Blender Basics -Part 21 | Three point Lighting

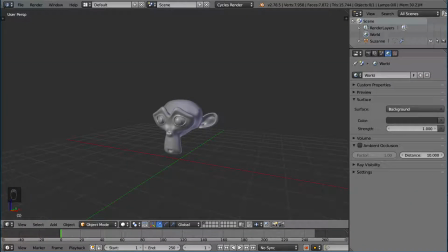[0:00]
Hey guys, and welcome to the 3-point lighting system tutorial for Blender. This tutorial goes over a very standard setup for lighting in a lot of different places, not only in photography and CG, but for film as well. So it's a very standard lighting setup, and it's called the 3-point lighting system.
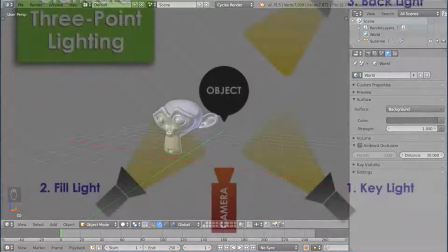[0:16]
I'm going to go over exactly what it is and how to set it up, the concept behind it, and we're going to do it in Blender using lamps.
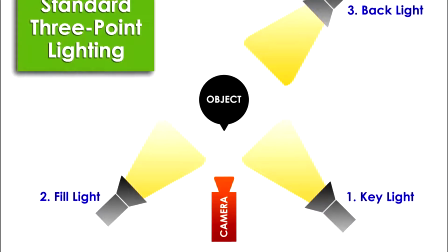[0:23]
So let's just go over what the 3-point lighting system is. You basically have 3 lights.
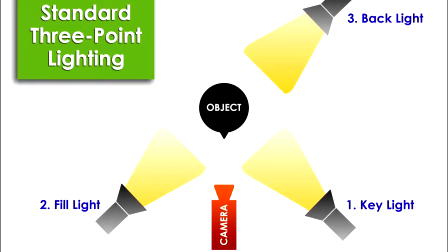[0:28]
One of them is called the key light, one of them is called the fill light, and one of them is called the rim light, or the backlight.
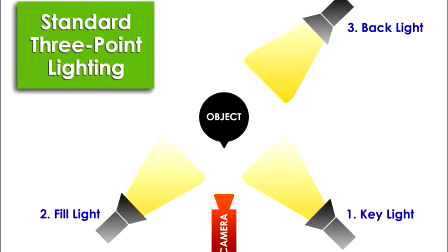[0:34]
So there's various different explanations for this, but the overview is that the key light is the main light.
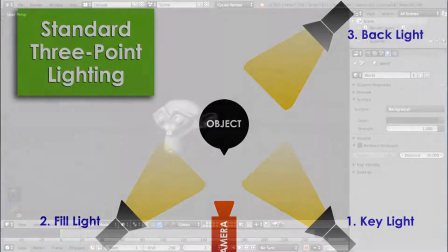[0:41]
It's the primary key lighting source.
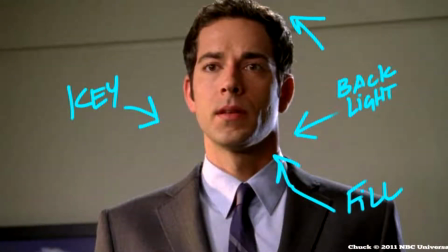[0:44]
So when someone looks at a scene and they're like, oh, the light's coming from the top left-hand corner, they're referring to, most of the time, the key light, because that's the light that defines the light source in the scene.
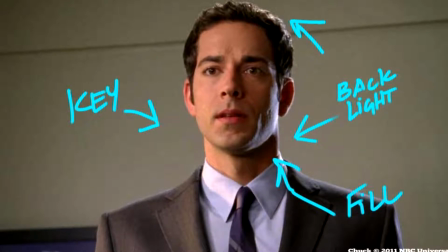[0:56]
Now, the fill light is basically the light that fills a little bit of the shadows that the key light casts. So it's basically a shadow softener. So if you take the shadows, and if they're a little bit too harsh, a little bit too contrasty, they're a little bit too dark, the fill light is what counters that.
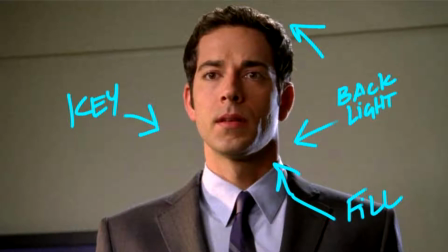[1:14]
So it makes it just a little bit brighter. So it's a very, very soft light, not nearly as bright as the key light, but just bright enough to brighten up those shadows just a little bit and soften the contrast that the key light makes. The third light is called the backlight, or the rim light. Now this is, as you might be able to tell from the name, is behind the subject.
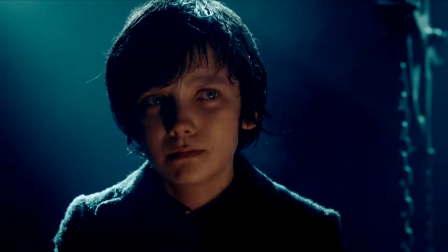[1:32]
And this casts a really bright light most of the time. It's actually usually the brightest light in the scene, but is there just to give a sliver of lighting around the edge of the character. And we'll go over this and show you guys as we light this scene.
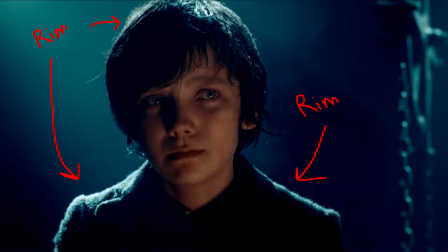[1:47]
But that gives the character an outline, an actual outline in the scene to help it stand out from the background. So it's a very, very useful lighting technique to help your character stand out. So this 3-point lighting system is super simple, but is fundamental for understanding how lighting works and how to play around with lighting in a scene.
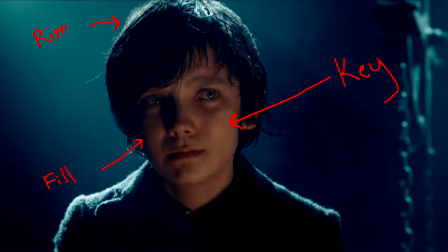[2:05]
So let's go ahead and recreate that in Blender. So I'm going to go ahead and add 3-point lamps.
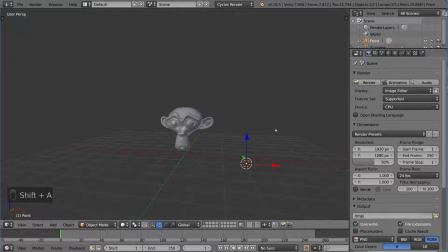[2:10]
Now, it's a very easy way to do this. You can just add one lamp, Shift D to duplicate, Shift D to duplicate, Shift Z to move along the flat plane there. So that's a very simple way to do it if you want to do it quickly. Instead of adding each lamp individually, you can just duplicate it.
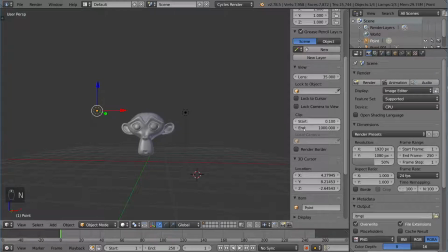[2:25]
Now, I'm going to go ahead and choose, what are we going to call each one of these? I'm going to go ahead and open up the N panel and call this item the key light. This one will be the fill. And this back one over here, of course, will be the rim light.
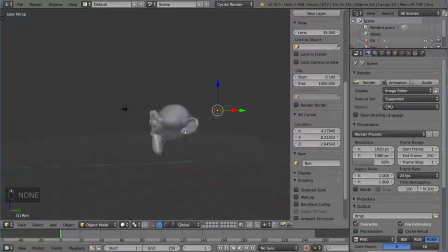[2:40]
So those are my 3 lights for the 3-point lighting system. So this will be the back, this will be the fill. So this is going to be the fill. It should be the opposite side of the key. So the key lamp is what gives us the main light source. And then the fill lamp is what softens those shadows. So I'm going to go opposite of that. So that's going to go top left, it's going to go bottom right.
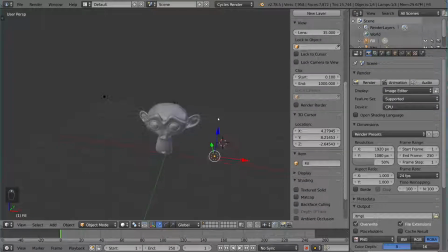[3:00]
And then that looks pretty good. So if we go ahead and hit Shift Z, you'll notice that this doesn't really give us anything at all.
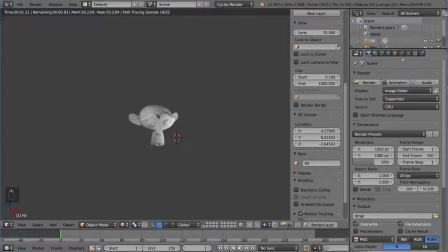[3:06]
All the lamps have the exact same values. So the emission values. So they're all the same brightness, which is not exactly what we want.
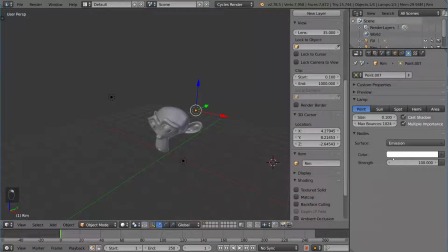[3:13]
As you guys remember, the rim light should be the brightest one. So let's just go ahead and make that, 10,000, right?
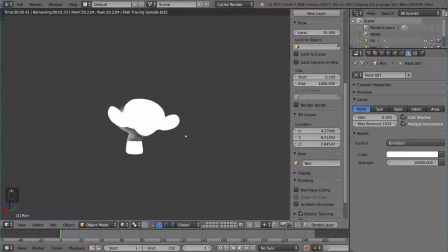[3:19]
And you'll notice here, okay, so that's very, very bright in the back. Obviously too bright to look at directly, but remember it's a rim light, so it's going to be in the back, so we won't see it directly. If we take a look at this, that's pretty good, honestly. Like that outlines our character pretty well. So that's a pretty good brightness.
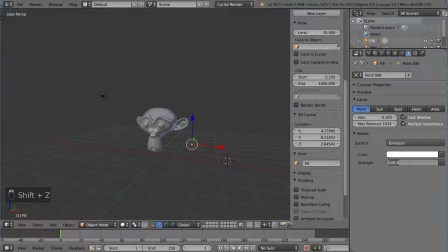[3:33]
Now let's go ahead and lower the fill down to, 10, let's say, and see what this looks like.
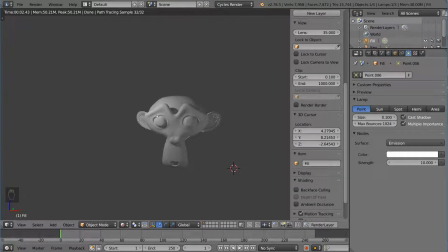[3:39]
Yeah, so obviously we have a much more clearly defined key light here. The key light is over here on this side, top left, and then the fill light sort of softens those shadows. If we turn off this light completely, you'll notice that the shadows are a little bit too dark. So that's what the fill light is for.
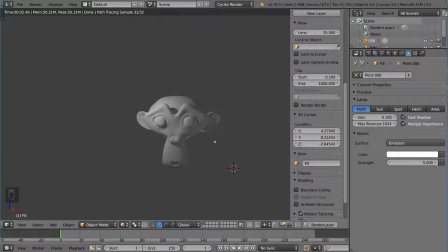[3:52]
We're going to go for maybe a 5, maybe just to soften it just a little bit, not too much. And then if you notice the rim light, it's good, but it's not that obvious. So maybe we could actually move the rim light just a little bit to the left or something like that. And now we have a bias towards that side.
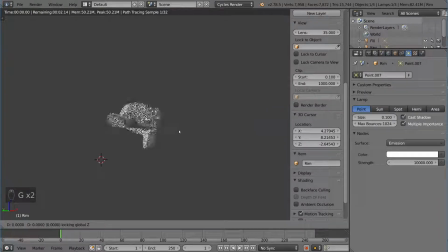[4:07]
And if we're not filming on this side, then that works out great. So we're just going to kind of move that rim light to a good place where we're really outlining those characteristics. So that is the basics of the 3-point lighting system. You can tweak it a little bit.
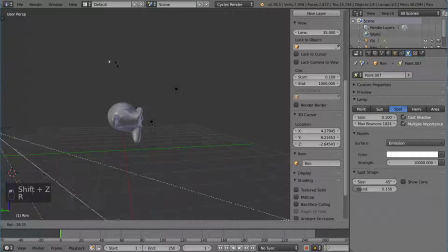[4:20]
You can use a spot lamp, for example, and use a spot lamp as the rim light.
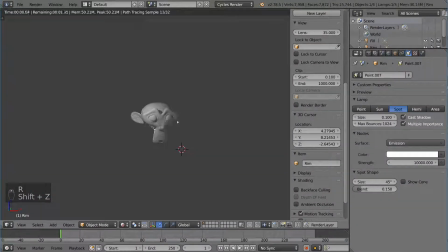[4:24]
That way you get a little bit more of a controlled look, especially if you have an environment around this area and you don't want to brighten up the entire environment.
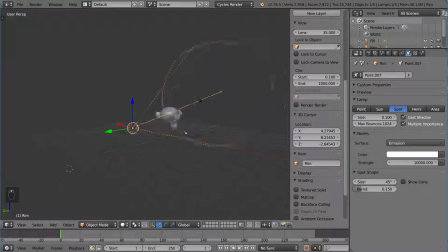[4:33]
You can just use this spotlight to cast a rim light specifically on your character. And this is something that is very, very useful in 3D,
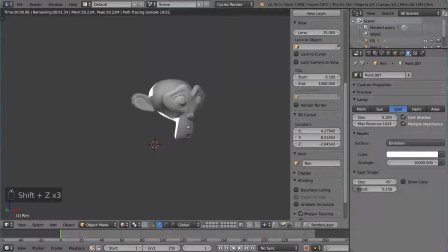[4:40]
because in film you typically use this, but they have to hide the rim light in some way because it can't be in the shot,
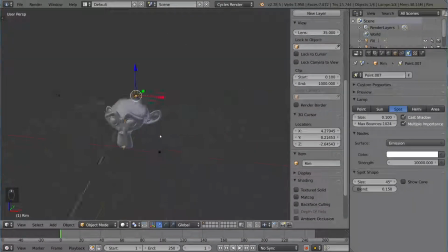[4:47]
but it has to be behind the character. So it's very tricky to position the rim light in a way that it makes sense and lights the scene properly. In 3D, the lights are invisible, so you can actually place the rim light wherever you want, wherever is most fitting. So it's very, very useful to use this system in a 3D setting, in a CG setting.
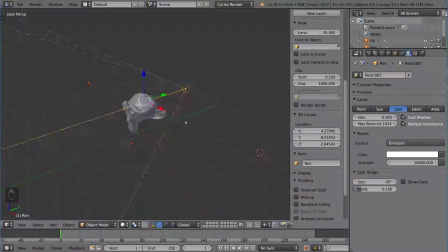[5:03]
So this is the 3-point lighting system. And so I hope you guys understood the fundamentals of how this works and how to set it up in Blender.